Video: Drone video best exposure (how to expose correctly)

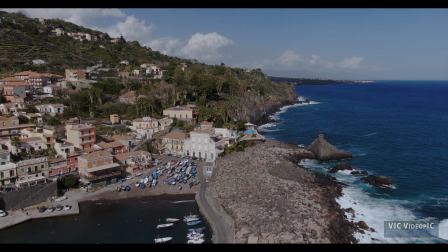(7:56)
In a perfect world the idea would be to have our setting fixed to ISO 100
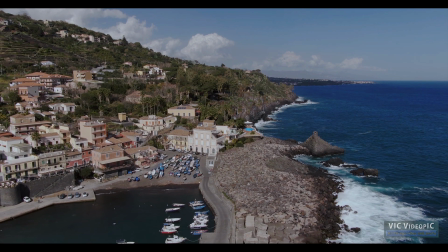(8:01)
and shutter speed to 1.50 a second and then modify the incoming
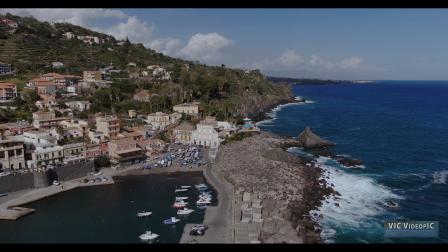(8:06)
light to optimize these settings it sounds very hard but
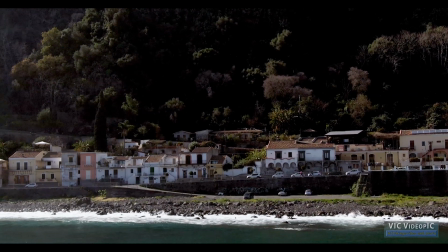(8:11)
after experimenting a bit you will get used to the correct filter for each light condition in order to get the best result it is much better to plan in advance and avoid certain
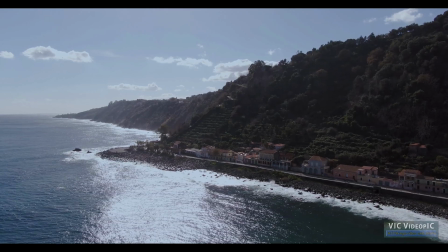(8:26)
light situations the worst possible situation for shooting video or photo is in the middle of a very sunny day,
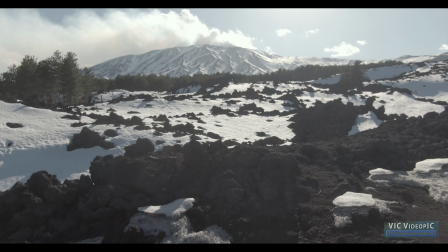(8:35)
especially in summer. It will be difficult to expose correctly with a drone because of high dynamic range
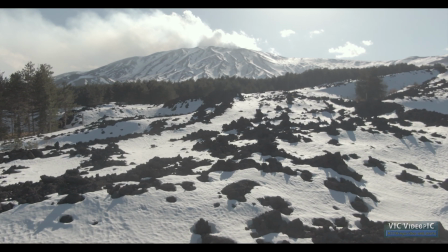(8:42)
and anyway the results will be horrible because of very harsh shadows.
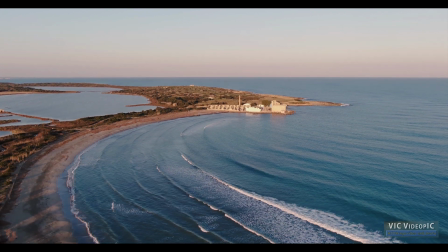(8:50)
It is generally said that photographers sleep around midday and only
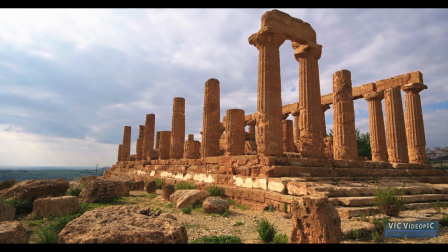(8:56)
work from 2 hours before sunset until 2 hours after sunrise.
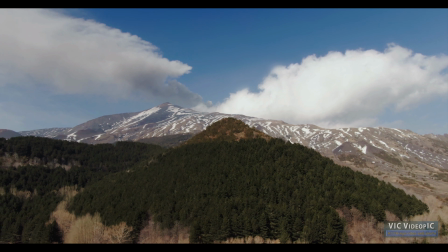(9:01)
If you absolutely must shoot footage under these conditions, try at least to have the sun behind you.
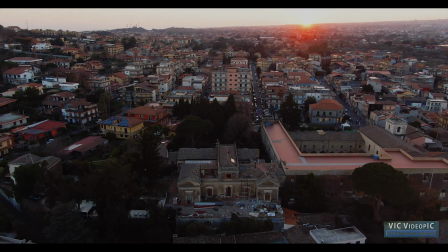(9:10)
Much better to plan the same shot closer to sunset or sunrise.
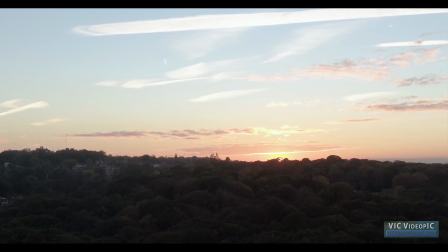(9:17)
Especially if shooting against the sun, or if there is snow in the image.
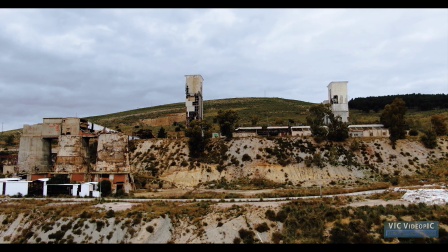(9:24)
When shooting video with a drone, we often alternate images containing the sky,
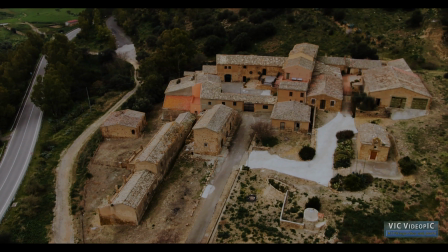(9:30)
which are generally much brighter, with other tilting the camera down towards the ground, much darker.
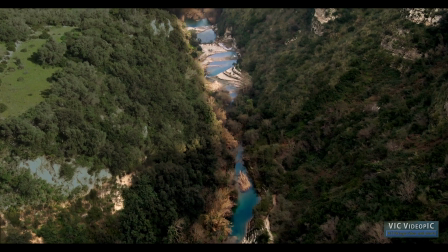(9:37)
In these situations the variable aperture of the Mavic 2 Pro and the Phantom 4 Pro is extremely useful.
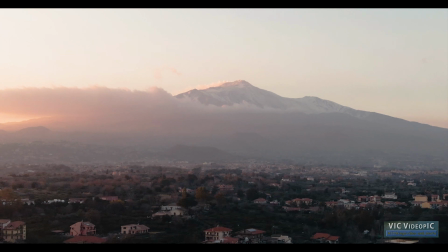(9:45)
When using models with fixed aperture, ideally it would be best to shoot all the footage containing the sky,
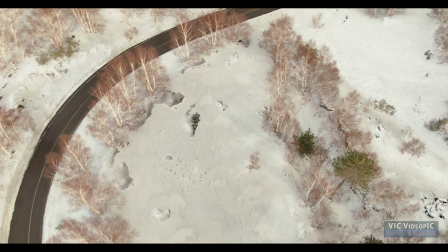(9:52)
then come back to the nest, change the ND filter and shoot the parts without the sky.
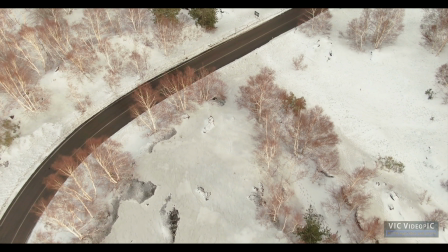(9:58)
But it is a bit of a waste of time and batteries.
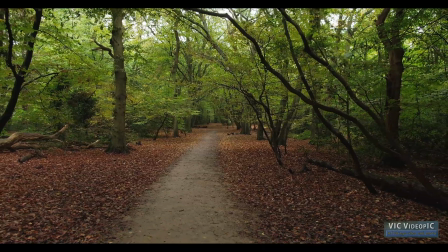(10:02)
This is what I do, choose the ND filter for exposing the ground at 1.50th of a second,
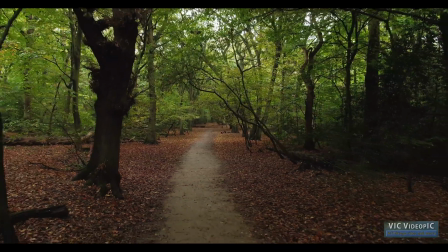(10:08)
as these are the shots where we need perfect motion blur. When tilting the camera up to shoot footage containing the sky,
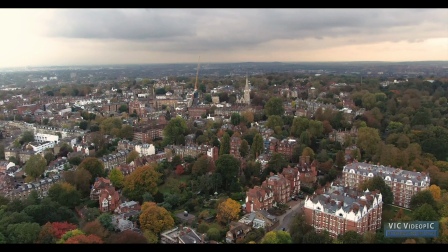(10:16)
I choose a shutter speed a couple of stops faster, as generally in this situation the subject is much further away.
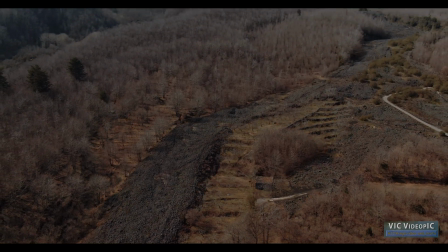(10:24)
A very useful revealing shot is when we start shooting towards the ground and then gradually tilt the camera up,
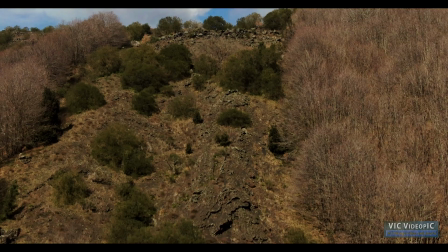(10:31)
including the sky, to reveal something.
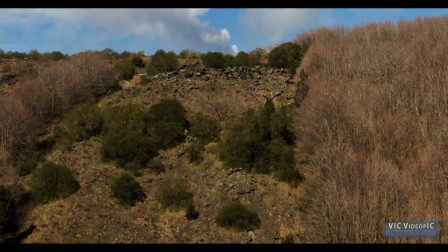(10:35)
In these situations it is important to expose to the right for the sky, avoiding clipping highlight.
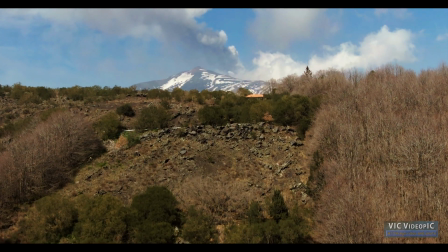(10:42)
Then, we try to recover the shadows in post-production.
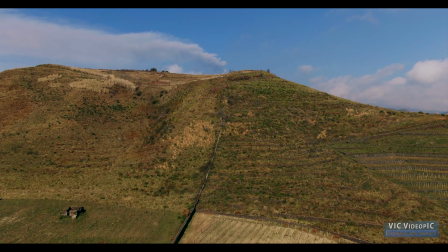(10:46)
Several people like to use in this situation automatic exposure to adapt to the changing luminosity.
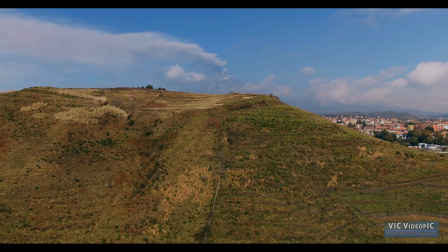(10:54)
In many situations it can work, but I still prefer to go manual.
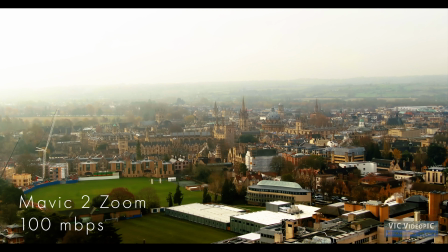(10:59)
Another difficult situation for drone footage are hazy and cloudy days.
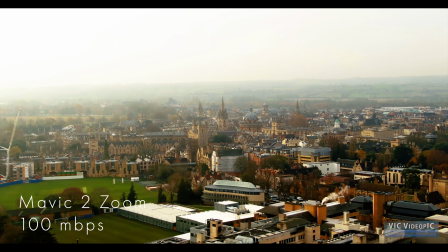(11:05)
While with photography using RAW files, it is easy to cut through haze,
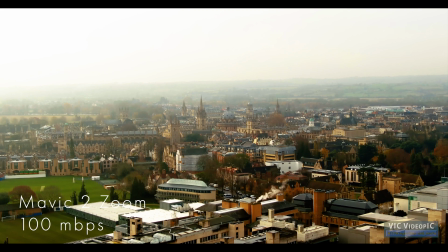(11:10)
in video it is very hard to restore contrast without losing detail and introducing noise.
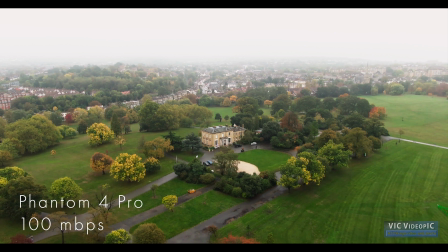(11:16)
Under these circumstances, drones with higher bitrate, Phantom 4 Pro,
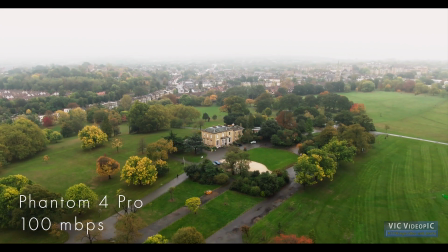(11:22)
Mavic 2 and Mavic air tend to perform decently while the others tend to fall apart as
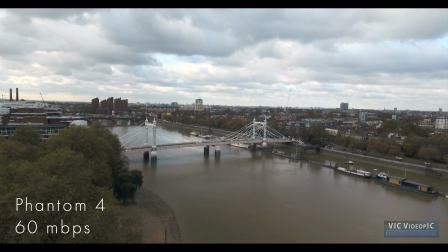(11:29)
with higher compression too many details are lost low light conditions are always
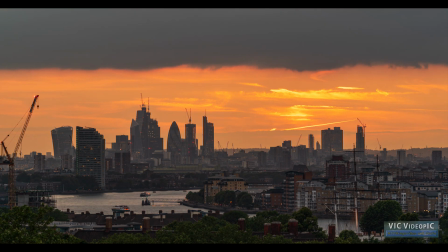(11:35)
much more challenging for video compared to photography and even more for drone video also
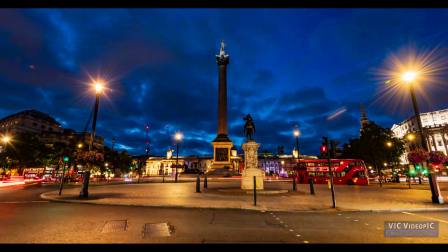(11:41)
in most countries and in most situations flying a drone at night is not allowed
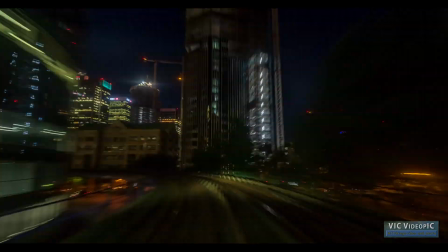(11:48)
personally after sunset i shoot only time lapses
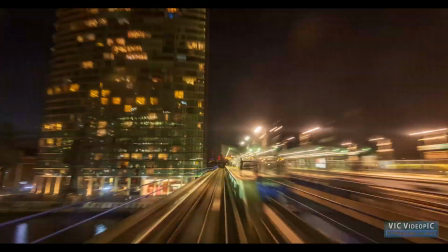(11:56)
And I really like it.